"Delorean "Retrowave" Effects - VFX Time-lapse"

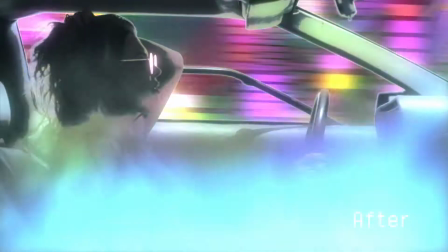(8:31)
Okay, this is another interior car shot. It's another similar shot, but she's in a totally new environment and there's different action going on.
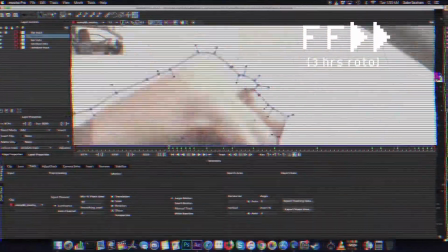(8:39)
So at this point, the idea would be that she's actually driving a lot faster,
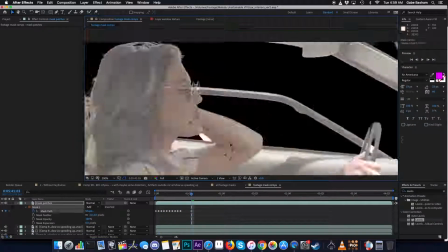(8:45)
and that kind of creates this like wash of colored lights kind of flying by the car.
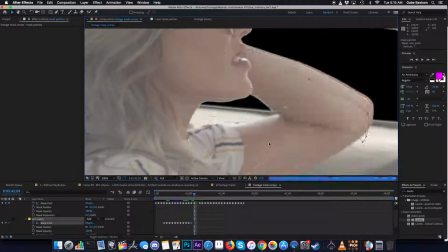(8:50)
I actually started this shot just approaching it in a very kind of two-dimensional way.
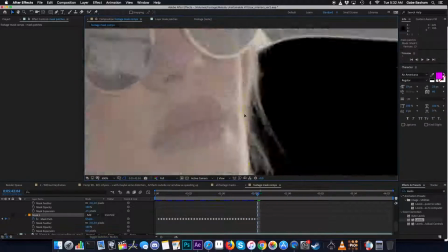(8:56)
Like, okay, I'll create a layer and I'll have colors animating really quickly across,
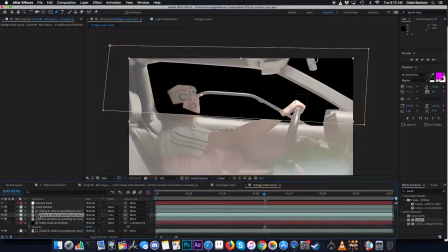(9:01)
and it'll just be like almost like a warp tunnel. But instead I thought I'd play with, again, incorporating some 3D models.
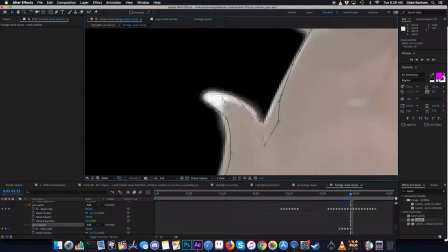(9:09)
So I actually took a model of a city.
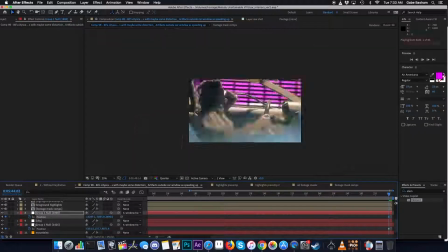(9:14)
So right there you could see me doing my first test with one of the cities, but I decided, this model's too short.
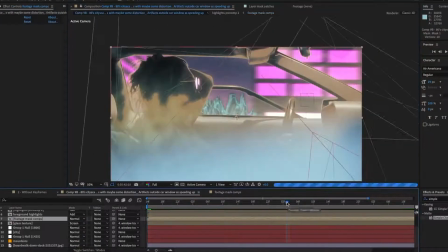(9:21)
I found another model that actually had a lot more space to it, because again, she's driving really fast.
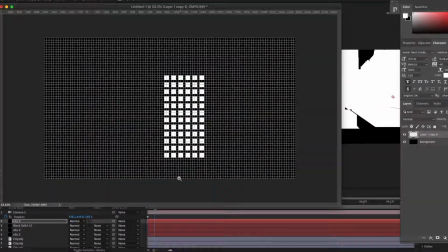(9:27)
And for me to simulate that motion across time, I wanted to actually have buildings kind of stretching the full length of, that she would actually be driving.
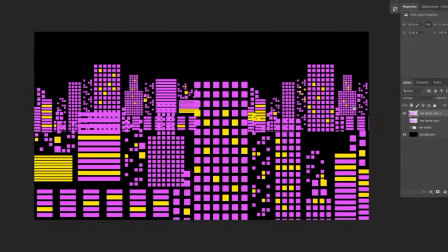(9:35)
So I set up multiples of this little city model, and then I drew up a texture in Photoshop with lots of colored windows and things,
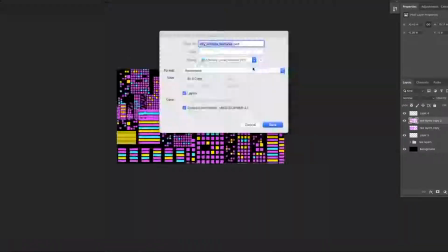(9:41)
and basically did a projection of that texture over all the buildings.
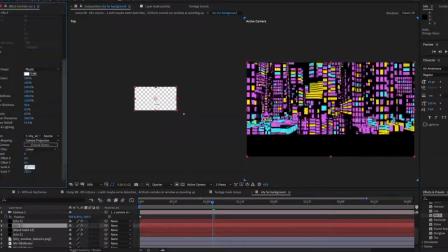(9:45)
So what I ended up with was, again, a huge wash of color, but that color is kind of mapped onto objects into Z space.
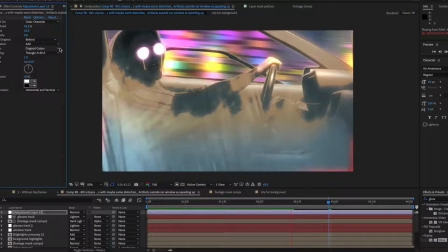(9:53)
So as the camera's panning by, you can kind of see lots of movement at different levels. And then you can also see that with her highlights in this shot,
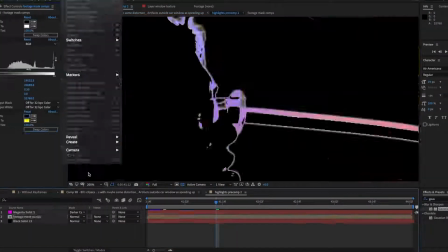(10:02)
I also kind of animated some colored hues that are rolling by to simulate the light outside, hitting the car and hitting her.
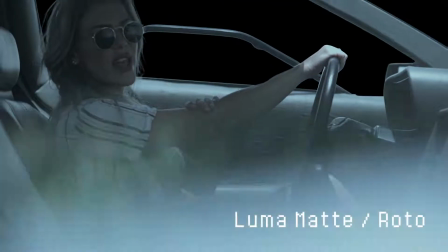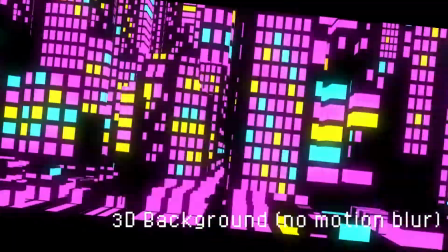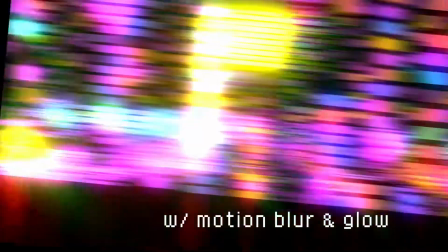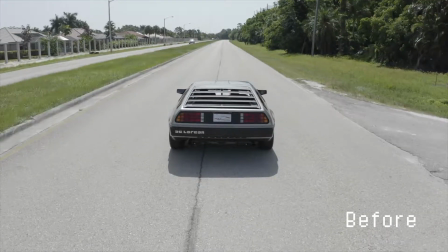(10:31)
All right, here we are at the final shot.
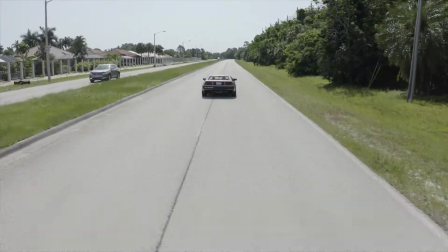(10:32)
This was a real doozy, because it's actually 2 VFX shots combined into one, but I'm only going to cover the first part of it here.
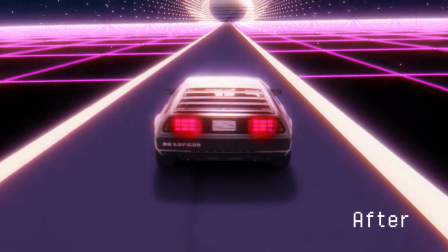(10:41)
So this is another drone shot that we had
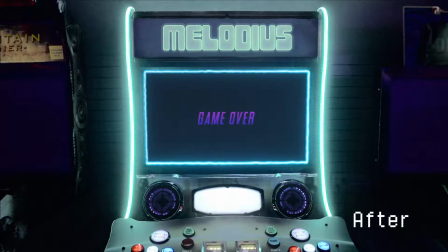(10:48)
basically a full take of a drone following the Delorean, but it had some kind of juddery movements.
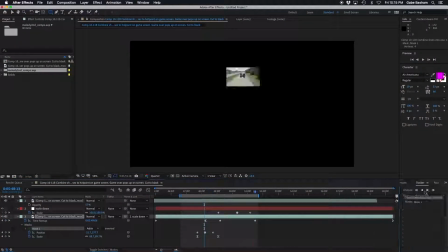(10:54)
So the plan was to kind of just use a chunk of it, just find a good space.
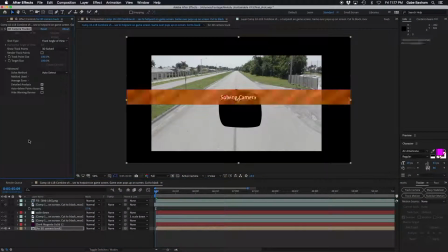(10:59)
But for the motion that I had in mind for the car, I ended up finding a way to actually use the full take by sort of smoothing out those irregular
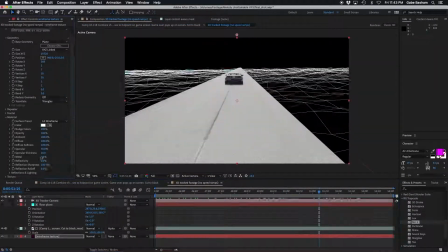(11:08)
drone motions, just kind of through cropping and animating the position.
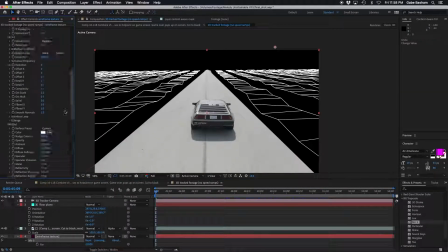(11:13)
It's all sort of difficult to explain with words, but you can kind of see the process at one point here.
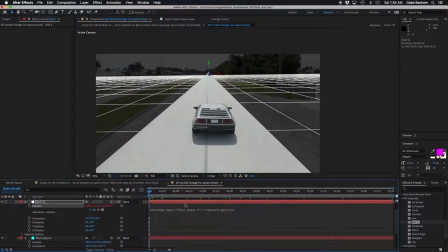(11:18)
So for this shot, she's kind of out of the mountains, out of the city.
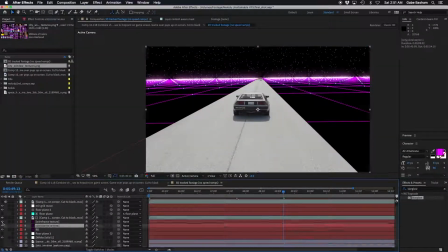(11:22)
She's almost like elevated to this celestial plane, really abstract and very like epic feeling.
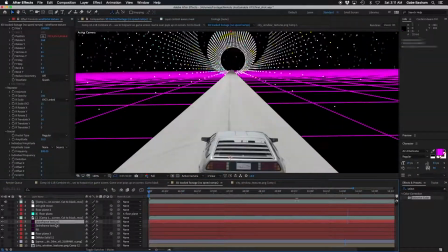(11:29)
So I was playing around with different ideas to kind of capture that, stellar look.
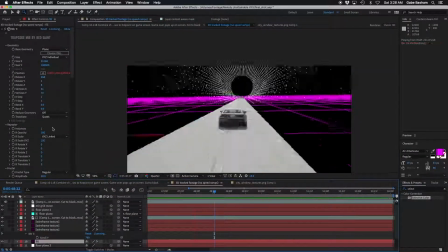(11:36)
And I really like the look of these kind of dotted graphics.
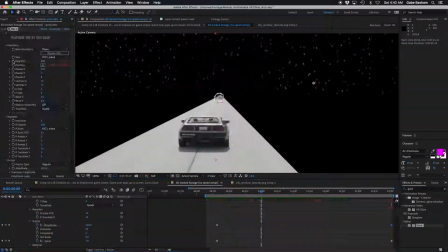(11:40)
It just felt very like retro, but also almost, like heavenly.
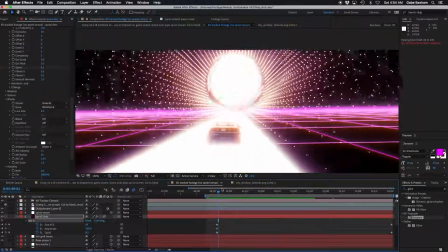(11:45)
So I created this tunnel and
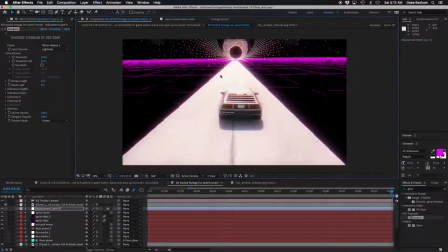(11:50)
really just sort of winging it, just throwing ideas out there and like, oh yeah, this looks cool, and pushing it and tweaking that.
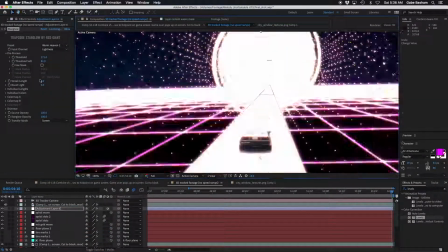(11:56)
This tunnel, maybe something should grow from the center of it, and we'll do some kind of portal thing,
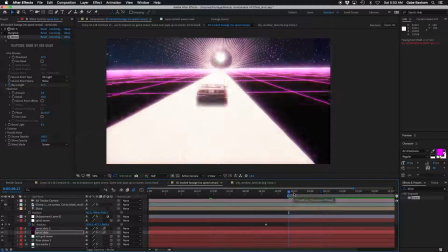(12:01)
like we've been referencing portals kind of through the whole music video. So now the car is approaching a portal of sorts.
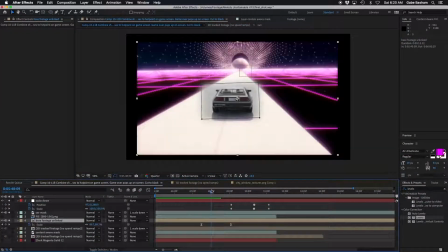(12:10)
So this is all sort of my rough first pass at this shot. There was a lot that was unfinished. I hadn't even gone through the process of masking out the car or anything.
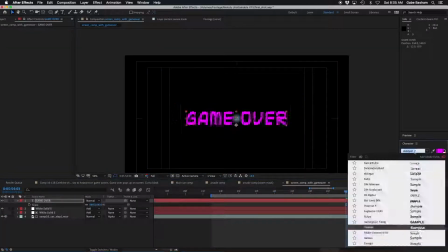(12:21)
You can see the road and the car are like totally blown out. That is something that I go back and adjust later.
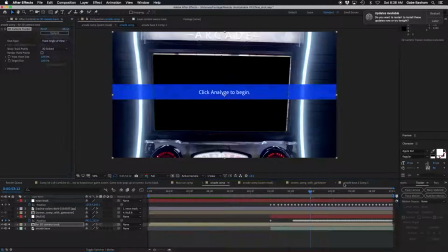(12:31)
The idea was going to be that as soon as the car vanishes, this screen kind of shuts off, and we wanted to end the video on a game over.
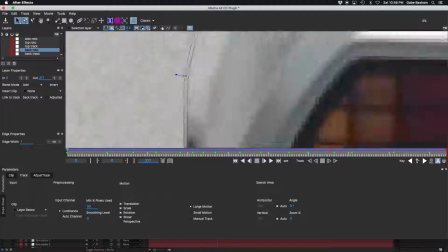(12:46)
And in the first draft of this shot, which I'm still working on here,
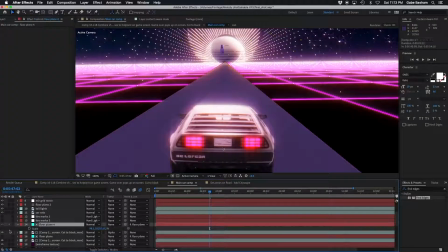(12:52)
the car just sort of drives at a steady rate and kind of disappears into this light.
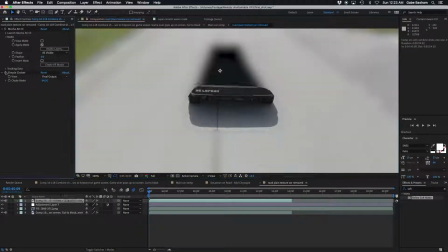(12:58)
But there wasn't really there was something lacking there.
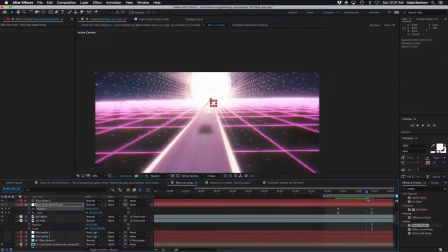(13:03)
Like it just felt like we needed to have a little bit more motion.
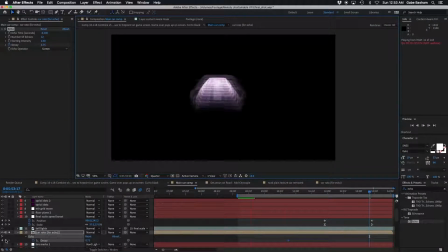(13:09)
Sort of like a speed boost kind of into the horizon kind of effect.
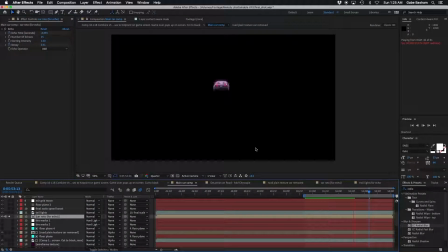(13:13)
So that's when I come back and do my second pass of the shot, you'll kind of see me implementing that.
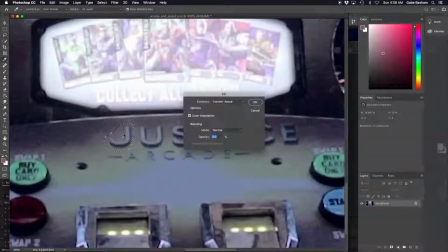(13:19)
And here's me having to paint out all these logos and things and insert my own logo.
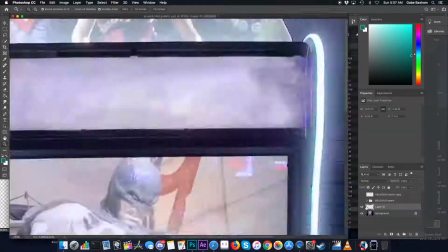(13:27)
So if you want an interesting story about an urban legend, definitely go look up Polybius.
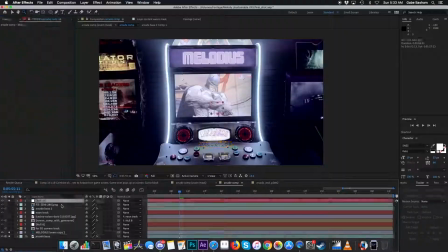(13:35)
There were tons of things to adjust with this shot, tons to erase and logos to replace and things like that.
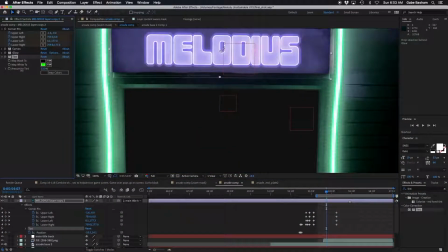(13:42)
One of the challenging things, though, was actually getting the lights to match.
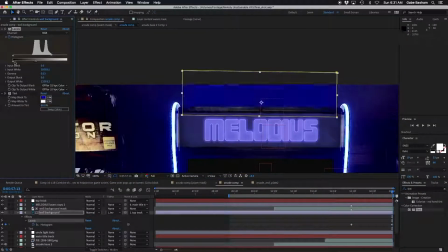(13:47)
So that melodious title that we replaced up there, had to be able to react to the color of, the arcade cabinet.
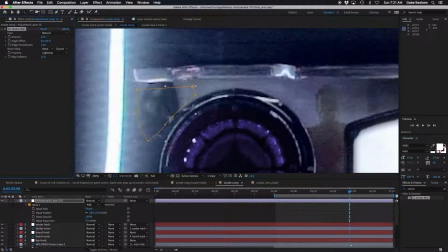(13:56)
It has these LED lights that are constantly changing color.
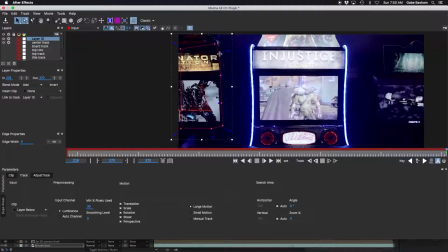(13:58)
So I had to animate the hue of any kind of fake layer that I introduced needed to, match that motion.
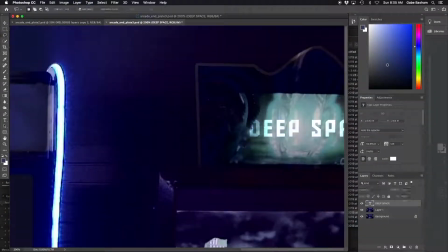(14:06)
That also goes for the back wall.
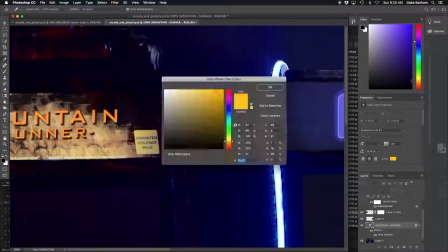(14:09)
And now I'm erasing the side cabinets and just kind of making up some random fake video game names to throw on there.
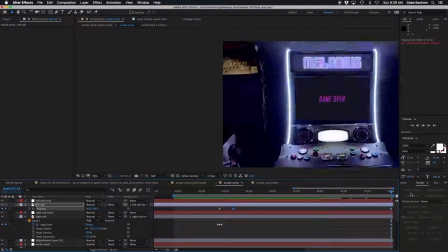(14:16)
And then sort of the final icing was adding a little bit of like a portal,
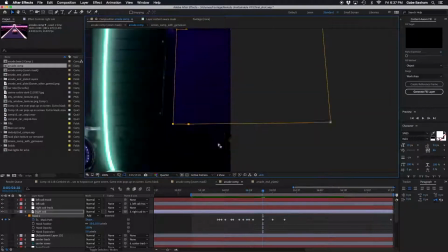(14:23)
residual portal, I guess, kind of showing that this portal that had opened up is now closing.
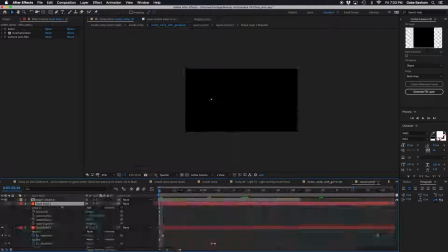(14:29)
So I used a similar effect. Again, this Saber plugin from Video Copilot makes a great kind of
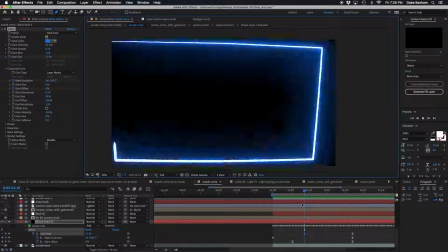(14:39)
it's actually a plugin people use to make lightsabers, but it makes a great portal too.
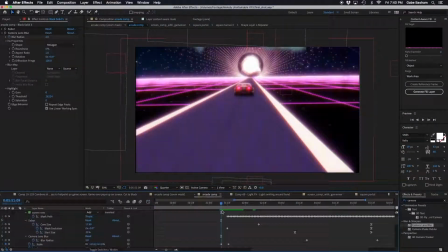(14:44)
So that's kind of what's making up the outline of that cabinet screen.
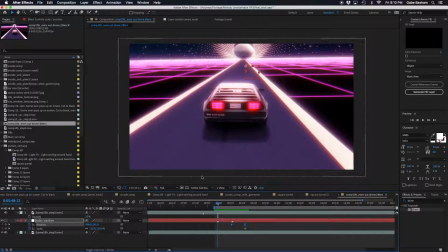(14:53)
So I mentioned at the start of this shot that I had to smooth out the drone motions, and I didn't really do that until the second pass.
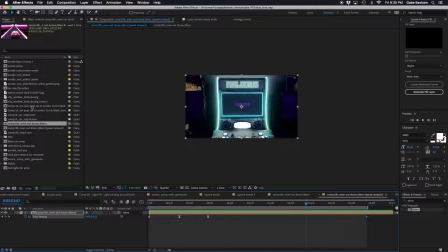(15:01)
So that's kind of what we're watching here.
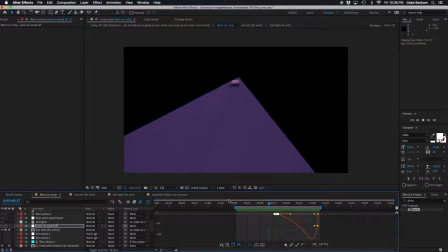(15:05)
You're also seeing me try to eliminate the shadow of the car because I needed to keep the road texture
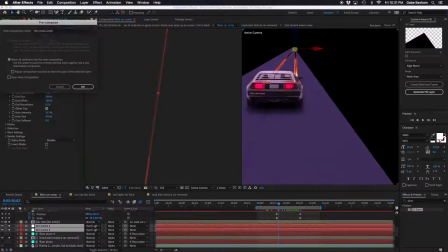(15:11)
clean, and I'm animating the car beyond where it actually drove on the road.
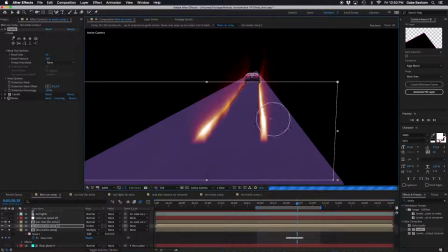(15:16)
So, you'll notice the shadow of the car kind of disappears as soon as the fake movement of its acceleration starts to pick up.
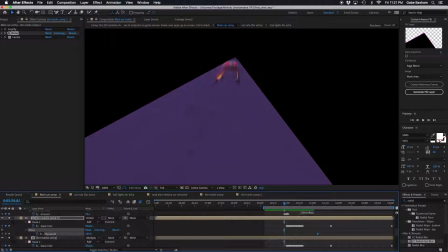(15:28)
And of course, what would a DeLorean be without a nice little flame track behind it?